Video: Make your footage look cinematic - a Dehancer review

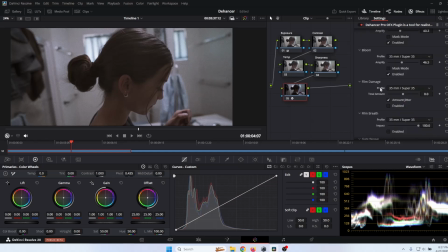[8:16]
I don't particularly want the film damage, so I'm going to turn that off. And I'm actually going to turn off the film grain just while I'm working with the image.
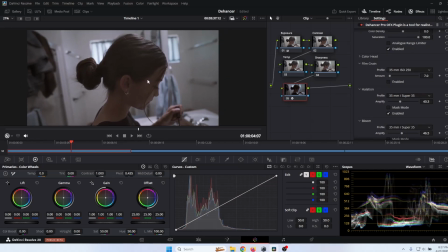[8:25]
And actually, for this sequence, I do like just that cleaner, non-film look. Okay. So it looks pretty good. As far as my waveform, it looks great.
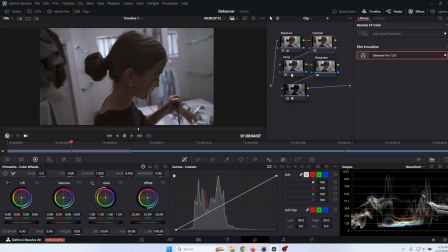[8:39]
Contrast, I don't think we need to do any adjustments on the contrast. Temperature, I love the temperature where it's at. It closely replicates the mood that I was going for in this. And then sharpness, I think I do want to adjust the sharpness just a titch.
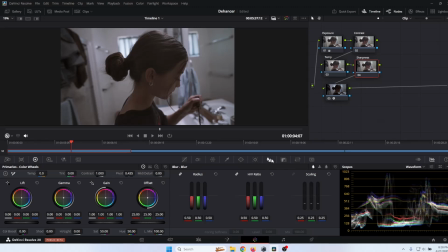[8:57]
So we're going to come over here to our blur and we're going to turn down the blur just a little bit to restore some of the crispness in the image. So this is a shot of my daughter applying her makeup for a little movie that we made. But that looks very cinematic.
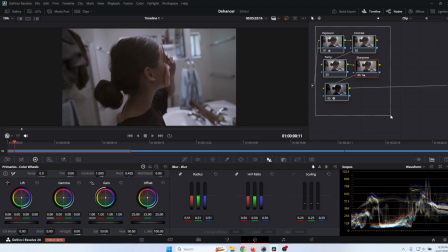[9:17]
Now, if you want to compare this to the original footage, I can deactivate my nodes. And that's what it looked like originally. And that's what it looks like with the Fujifilm film stock.
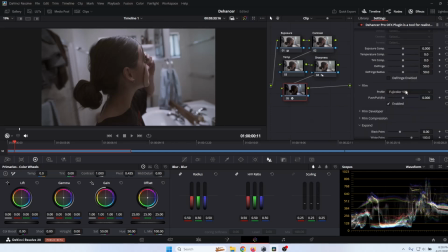[9:28]
Now, if you wanted to go for a different look, all of the different profiles here, you can just try out and click on them. So if you switch to like Kodak Gold 200, which is a very popular stock to go with, and you click on that, now it gives a completely different look.
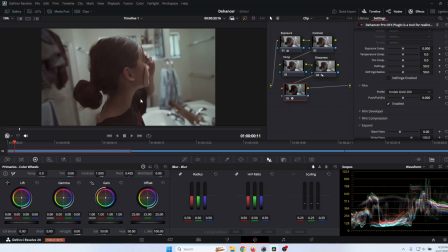[9:46]
It's a lot warmer. You still kind of have that green tint, which kind of gives it that cinematic look to it. Whoa, I actually just switched off of it. Now, some of the other modules here, we have Film Developer.
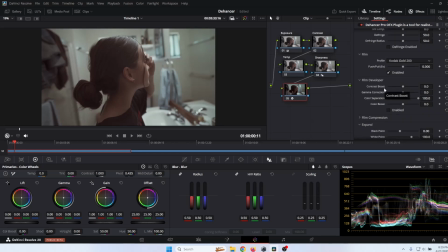[10:02]
And this is going to be if you want to do your color, your exposure and your color boost, gamma correction within Dehancer. I can boost the contrast within Dehancer itself. We can
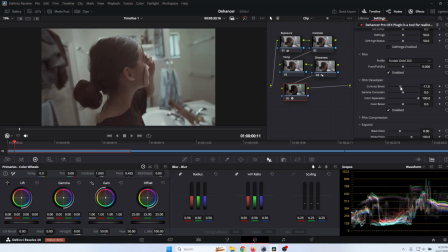[10:19]
lower the contrast to kind of give it that washed out look, or we can go heavier to give it a lot more mood. However, those adjustments I would rather do in my nodes, so I usually leave this one disabled.
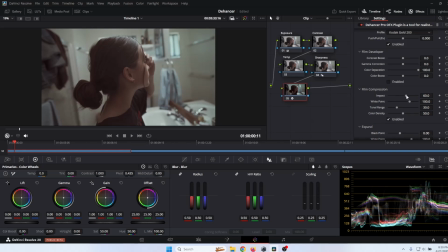[10:34]
Film compression, I'm going to be honest with you, I don't really know what this does. I have played with it, and I haven't really noticed much of a difference.
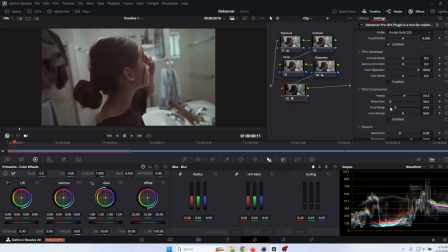[10:48]
I mean, I'm not a color grader, I'm not a film guy. So modules that I don't know what they're doing, I kind of just leave them alone. Expand, the expand option here, with this one, you can raise or lower your black point or your white point.
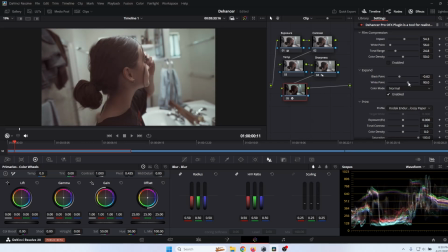But I feel like that's an adjustment you would make in your contrast and exposure. So I do like to leave that alone and do that on my own further upstream.
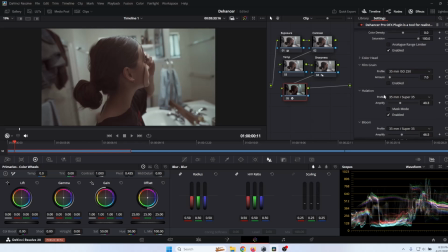[11:20]
Now, another feature that I do enjoy using is under, let's see here, it's under color head. So if you enable that and you adjust your highlights,
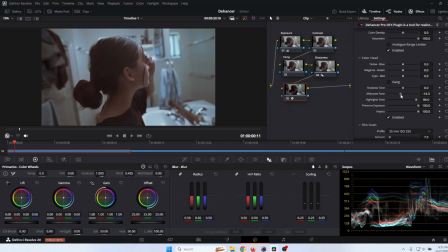[11:35]
midtones, what that's doing is that's taking your shadows, your midtones, your highlights, and you're applying color to each individual um, color spectrum.
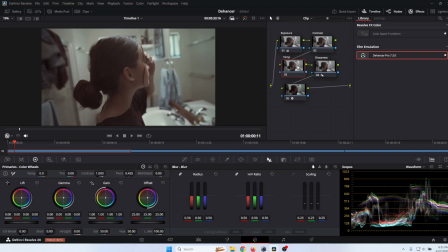[11:49]
Okay. Now that's something you could do here in the temperature as well, or you could even create a new node and call it color, and then you can adjust your gamma, lift, and gain. But that's something that's fun to do within Dehancer.
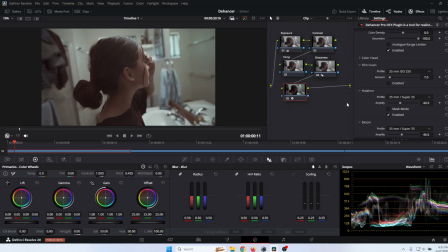[12:03]
But for now, I'm just going to leave that disabled because I really like the way the colors turned out in this particular shot. Now again, Dehancer, it comes loaded with so many different options where you could, again,
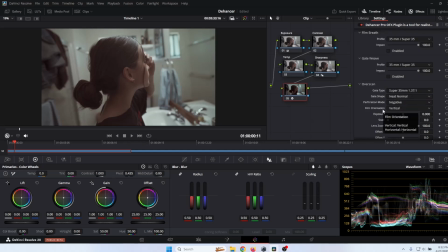[12:17]
make adjustments on almost any variable that you would normally do in your color and light grading.